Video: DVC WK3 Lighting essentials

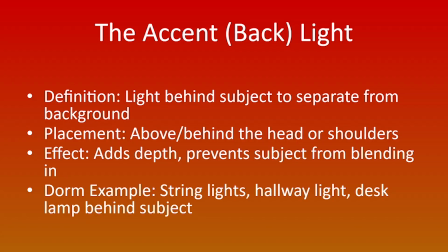1234s
Its job is to separate the subject from the background, right? If you have black hair and you're standing in front of a wall that has no light on it, so behind you looks dark and black, without having that hair light or that backlight to separate you from,
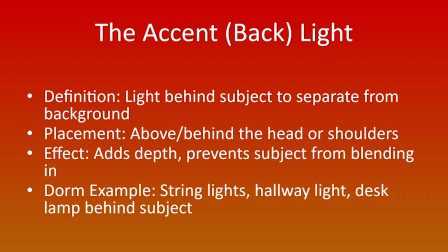1251s
or the back of you from the wall behind you, you would just blend in. So in your dorm, you can use string lights, a lamp placed behind you, or even in the hallway. You can use the hallway light shining in, from another room or your room.
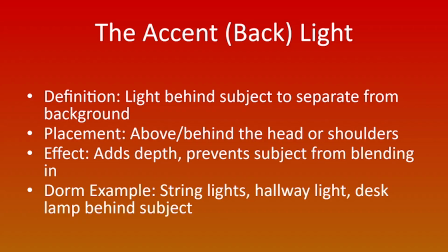1270s
So be creative.
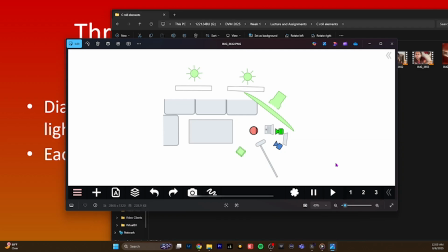1275s
All right, so let's look at this. Okay, we had we had a 3-light setup here, and we had our main key light right here. We had our backlight or our hair light right here.
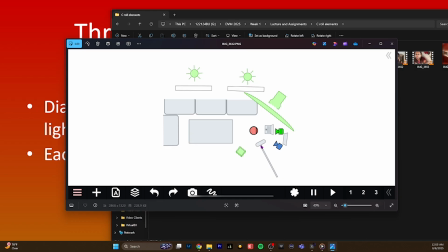1294s
Right here where this microphone is, the boom mic, this is where I actually had my fill light. I did not have a boom mic. This was my fill. And then I had lights up here on the roof behind me, and then I had accent lights way back here.
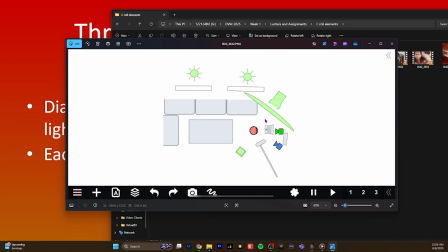1311s
So notice the key light is about 45 degrees off of my face right here. And the opposite side is where I had my field light, which the intensity was much lower than this light, my key light. Again, my key light was 200 watts.
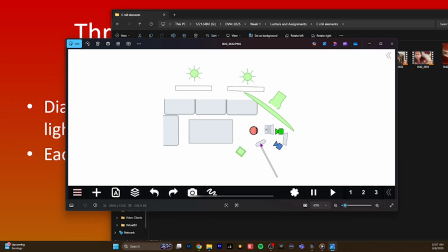1330s
My field light, I believe, was, if I'm not mistaken, I think it was about 60 watt. And then my backlight was a 85 watt.
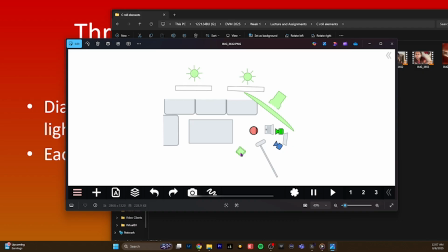1345s
Now, when you combine them, you can get an evenly lit subject with depth and dimension. So think of this as your blueprint for setting up your light. No matter what kind of gear you have available, this is what you want to try to achieve.
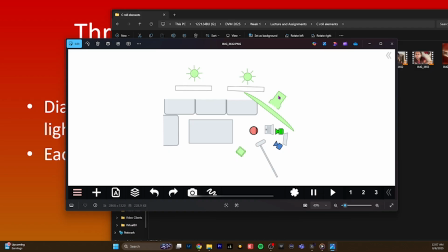1362s
A 45-degree light here, this will give you that Hollywood light on the side of your face. Doesn't matter which side of the face you want to put your key light on. I just chose to put it over here. And then you want to put your fill light on the opposite side, so this will balance out that light.
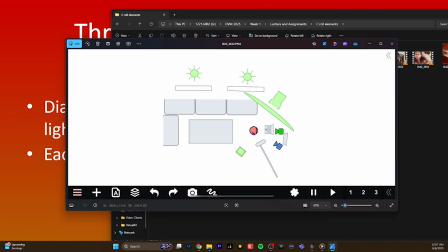1380s
You'll still get a little bit of shadow, and if you're not able to dim the light itself, the light source, you can put a shade over it, you can put a cloth over it, you can use the Bristol board right here. Let's just say you have this light shining,
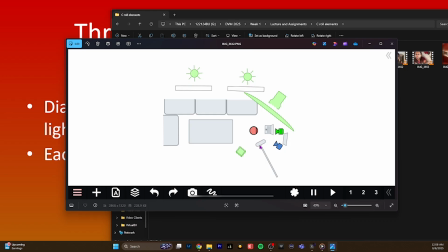1396s
you can use the white Bristol board here to bounce this light right here off. Or you can bounce that light off the Bristol board and then onto your face. And so it'll be a softer, less intense light.
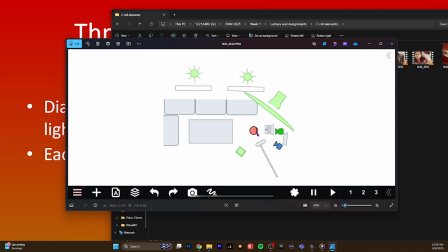1410s
And so it would still give you that dramatic Hollywood light look, Hollywood triangle. And then you have your backlight. And this is also another Bristol board.
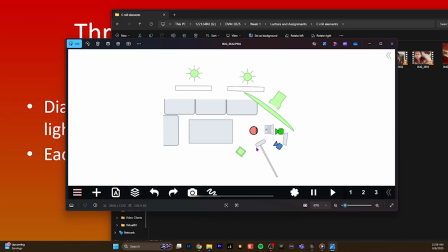1421s
So you can either put a black one here, white back here, or you can put a white here and maybe put another white here, or put a light or something back here. Because if these two are adjacent from each other, basically this will pick up the light from this and bounce it directly back onto you.
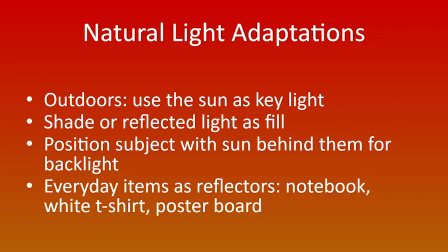1441s
When you're filming outside, the sun can act as your key light. If you position your subject with the sun behind them, that gives you a natural backlight. Sometimes you might not like that, because if you notice the sun is super bright, especially if you're using your cell phone,
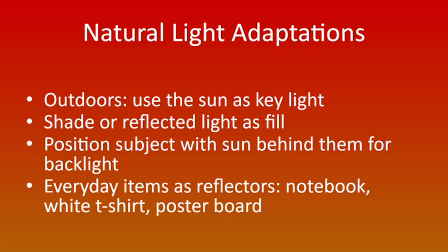1459s
you'll get that haze, or you'll get that light blur or a lens flare or something of that nature. So I showed you all how to click onto your cell phone and lower the brightness.